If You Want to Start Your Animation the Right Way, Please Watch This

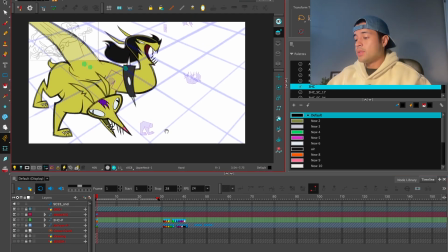Beautiful. Now, let's look at how this looks with the air fryer.
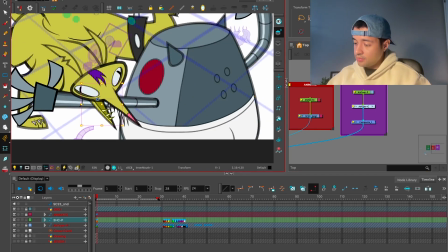Oopsie. These have to go behind.
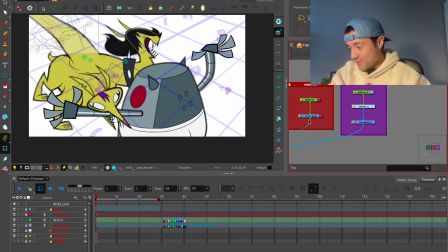Beautiful. There you go. That's the first pose. That's the first pose.
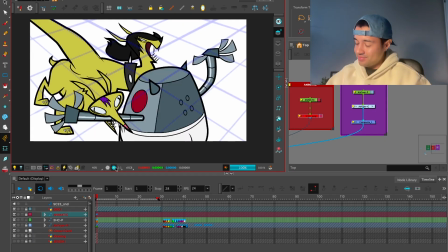Let me clean a little bit here.
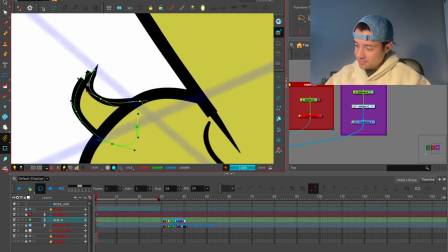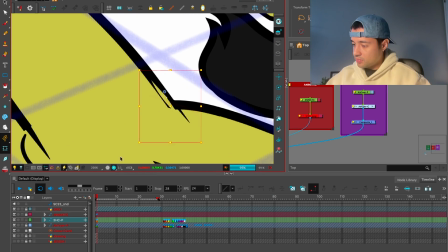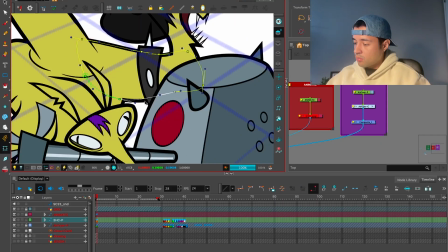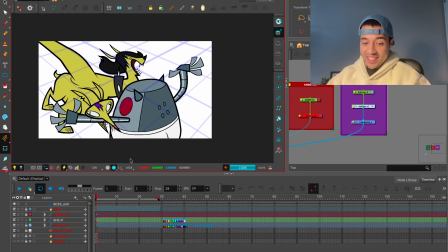Cool. There you go. It took some time. It took some time, but this is the pose.
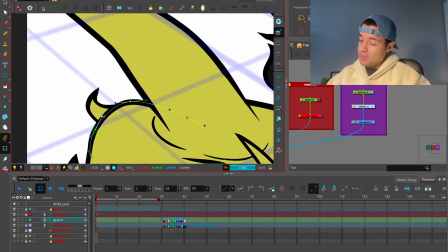This is the first pose, and once this pose is ready, because it is ready, I'm going to move into animating the other part, the other poses.
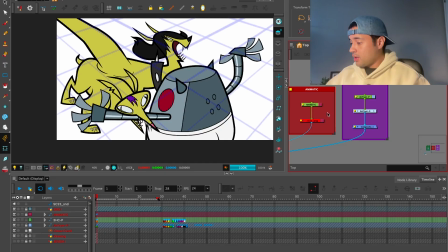Let's look at the animatic. Let's look at the animatic. Boom. And boom.
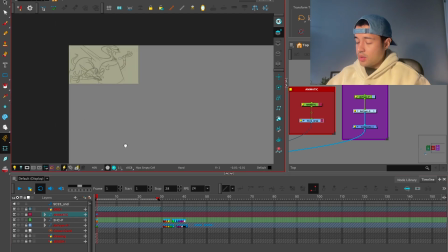Let's look at solo the animatic. We have this, and then boom, this, bam, bam, bam.
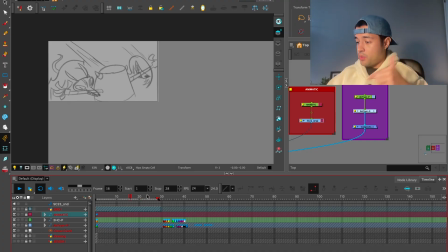So in the next video, I'm going to pose the other dude and the robot rotating. I'm going to pose this dude biting the thing. So we're going to start animating, like posing that dude, posing the robot, and then adding some breakdowns and adding some also some speed lines here in the neck.
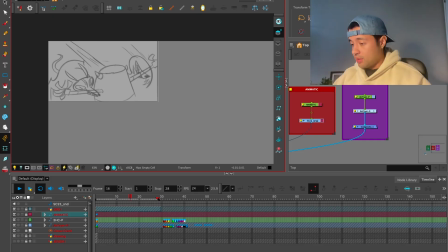So it feels like it's going like stretching like crazy. Cool. And yeah. This is the process. This is how I start an animation. It's super important to be aware of the perspective lines.
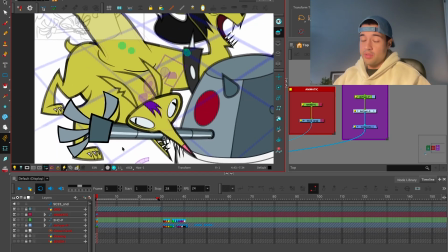Oopsie, what the heck, I totally forgot about the food. Forget about my goodbye.
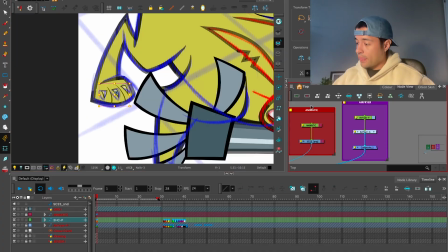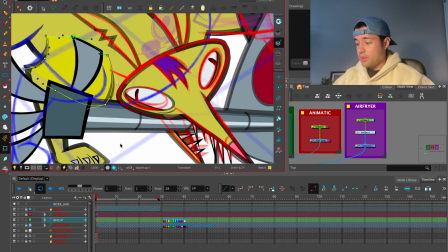So I moved the leg here a little bit towards the inside to create a better silhouette with the arm, because it was creating some weird stuff.
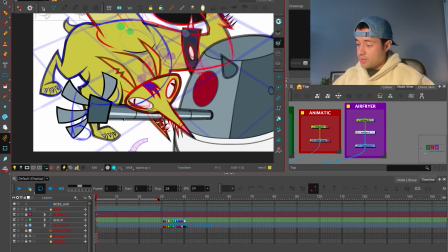And I might also grab the arm and just extend it a little bit towards the side so I don't have any tangents.
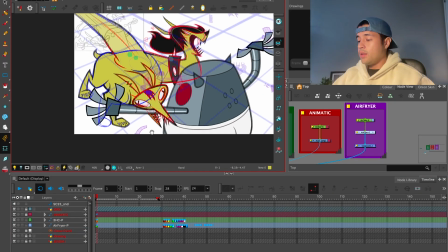Better. Cool. There you go. Now we are ready.
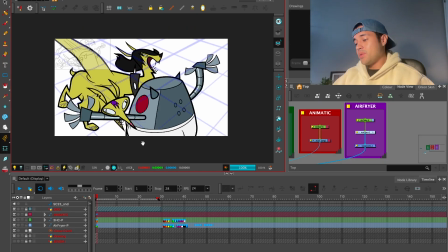Now we're ready. This is my approach when starting the scene. This is how I start the scene.
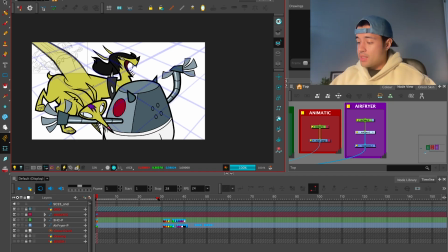This is how I do my posing pass. Oopsie, I might move this a little.
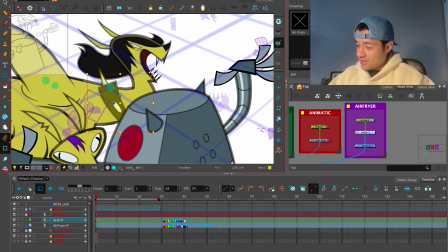I might move this a little bit here. Second time that I say goodbye in the video. Bam. Now I'll leave it there.
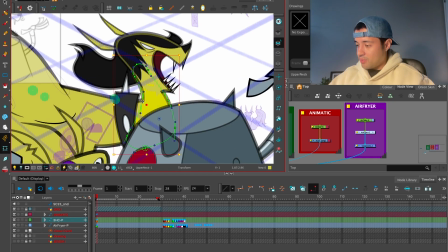I'll leave it there, and then I'll just keep improving this as I move forward, because we need to continue.
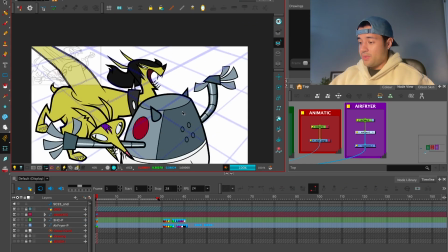But other than that, there you go. We're going there. This is the first step. That's why it's so important to start to have a strong drawing fundamental, strong drawing skills, so the risk never is a limitation of the ideas that we have in our mind.
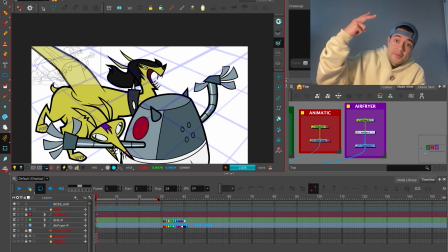So hope this helps, and I'll see you in the next time. Don't forget to like and subscribe. And I always forget to say this in the end. And if you have some animators friend that you think this might be useful for them, feel free to share it. And I hope this helps as much as it helps you. So I'll see you next time. Bye.